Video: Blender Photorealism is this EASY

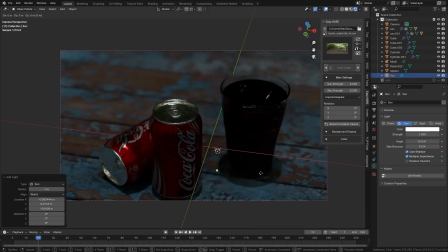(12:23)
Now these are usually very dark by default, so I'm just going to crank up the strength, in this case to 20.
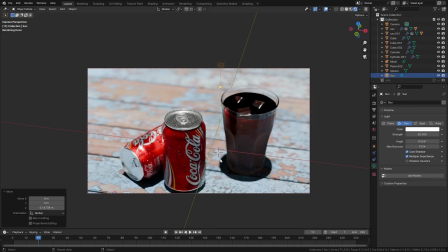(12:31)
Sunlights are neutral white light by default.
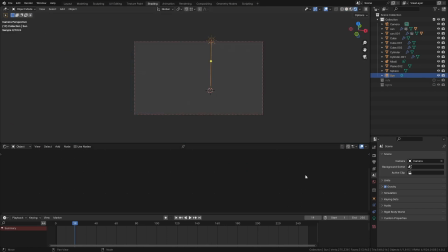(12:35)
I want to make this look like a very warm, sunny day, so let's enable the Use Nodes option for the sun lamp,
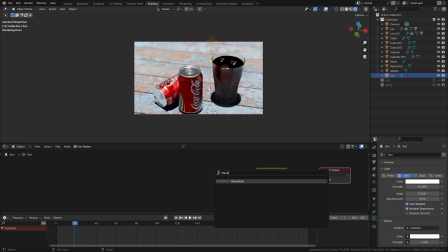(12:42)
and I'm going to add in a black body node, which I'll connect to the color. The black body node accurately replicates real colors that actually come from natural light sources like fire and the sun.
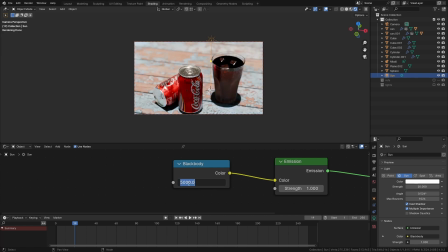(12:55)
Higher color temperatures over 6000 create a blue light, while lower temperatures create a more warm look.
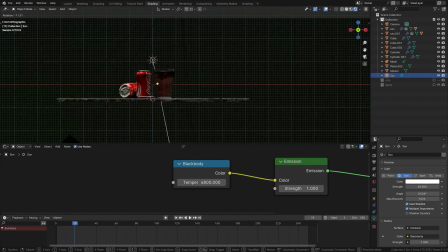(13:03)
Now all I have to do is play with the angle of the sunlight to find some interesting shapes with the shadows.
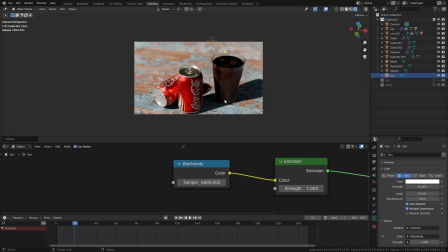(13:10)
But to add a little bit of more visual interest to the light, we can also make a quick gobo.
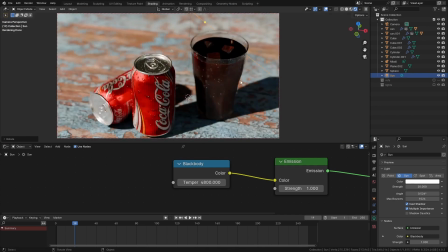(13:15)
A gobo is basically an object which partially blocks light in order to create interesting shadows.
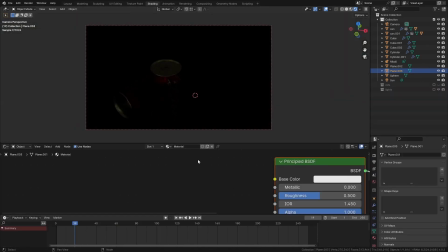(13:22)
We can make one very easily in Blender just by adding a plane above the scene.
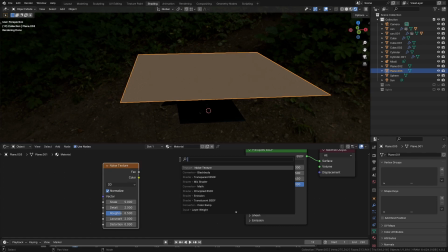(13:27)
I'll add a noise texture to this plane, and I'll plug that into the alpha channel of a principal shader via a color ramp. This breaks up the solid sunlight, making it look like clouds or tree cover are causing shadows on the scene.
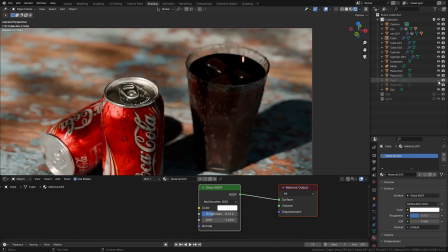(13:44)
The ice cubes and the drink in general look a little bit dark to me right now. I can change this just by adding two extremely low strength point lights, one that's going to go right behind the glass and one that's going to go just slightly off camera to the side.
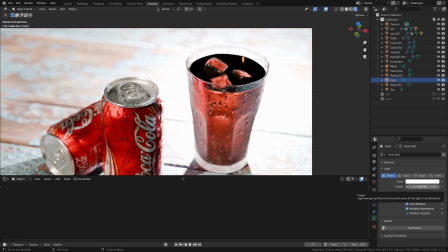(13:59)
I can make the ice cubes really pop out by changing their reflectivity.
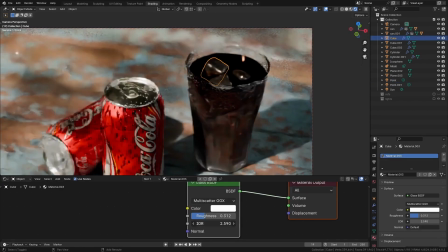(14:03)
This is easily accomplished by going into the glass shader and changing the IOR to a number that's higher than about 2.
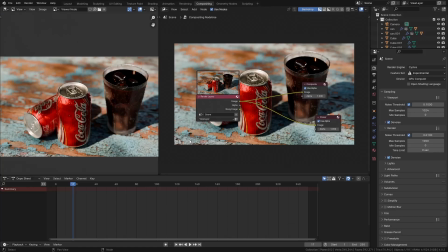(14:13)
So now we're in the final stretch. We've rendered this shot out and it's time for some simple compositing.
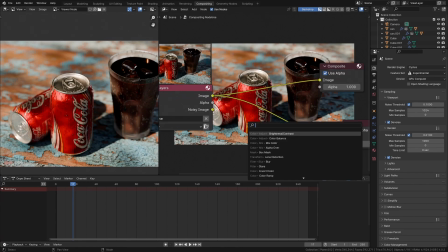(14:18)
First off, I'll add a blur node to the shot, which is something that I almost always do. DJI just looks too sharp. There isn't a real camera in the world that will ever be perfectly in focus.
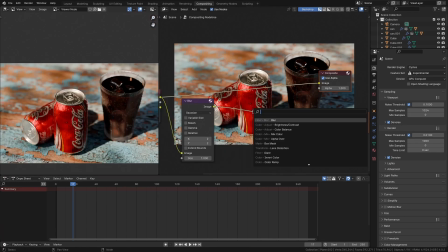(14:29)
A 2-pixel blur is usually enough. Then I'll add a lens distortion node with the fit checkbox enabled.
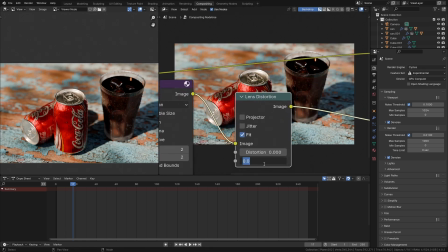(14:37)
Increasing the dispersion amount at the bottom will create chromatic aberration.
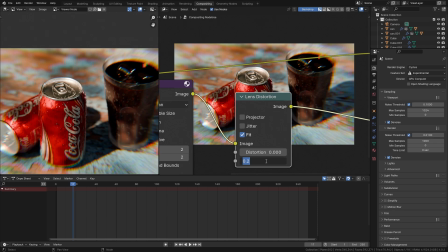(14:42)
That's the sort of prism effect where you see a rainbow of colors on the edge of objects sometimes.
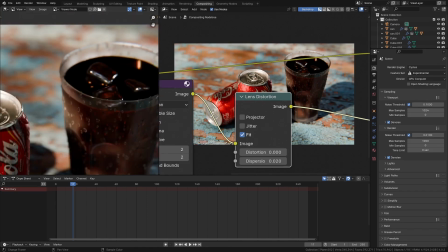(14:48)
It's just caused by different wavelengths of light getting refracted slightly differently as they go into the lens.
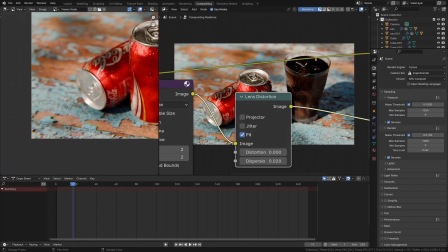(14:55)
It's best to be subtle here. I never go above 0.02.
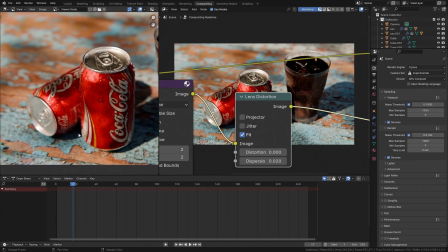(15:00)
Usually 0.01 or less is better.
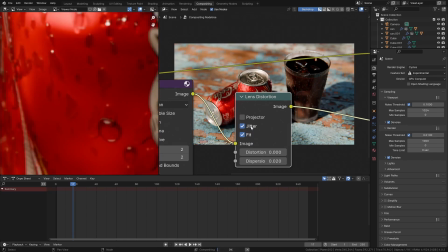(15:03)
If you enable the jitter option, it's a great way to add some random grain and color to the image.
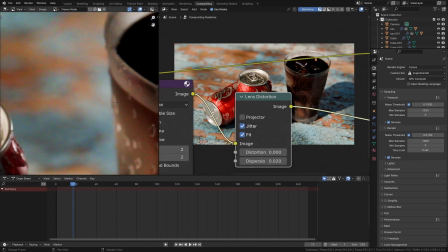(15:09)
To me, it looks very similar to the noisy artifacts that you see on digital cameras when you zoom in, especially in the shadow areas.
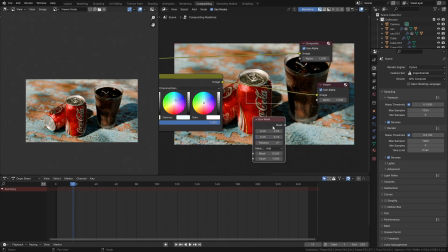(15:19)
Finally, I feel like the border area around this shot is just a little bit too bright and distracting.
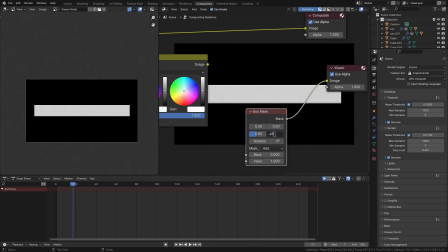(15:24)
A vignette will bring the focus back to the center of the frame.
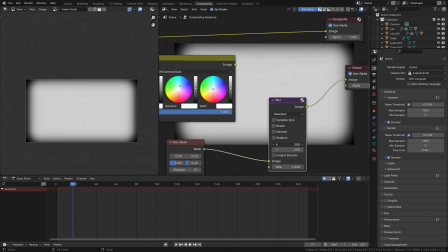(15:28)
I'll add the box mask node and I'll increase the size until it roughly matches the shape of the image.
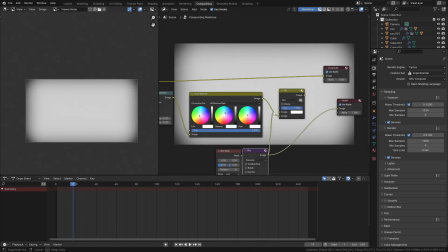(15:35)
Then I'll use another blur node just to massively soften that up and blur everything out.
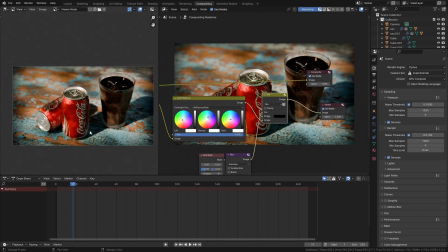(15:40)
I'll mix the original render with the color black and I will use the box mask that we just made as the factor.
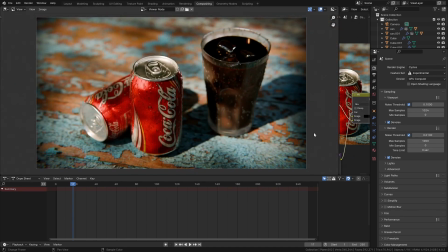(15:47)
And there we have it. With about 20 minutes of extra work, we've took a render from this to this.
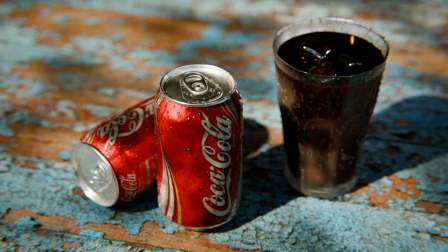(15:54)
Hopefully you've learned something from this video. Please hit the like and subscribe buttons if you haven't already.
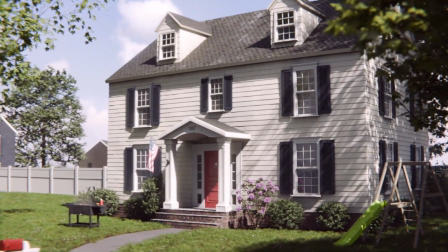(15:59)
And don't forget to check out the links in the description where you can save 20% on my new course, the Exterior Masterclass, with the promo code LAUNCH.
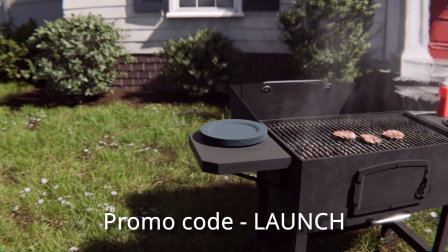(16:08)
There's also some really big discounts on my other courses. I'll leave those in the description too.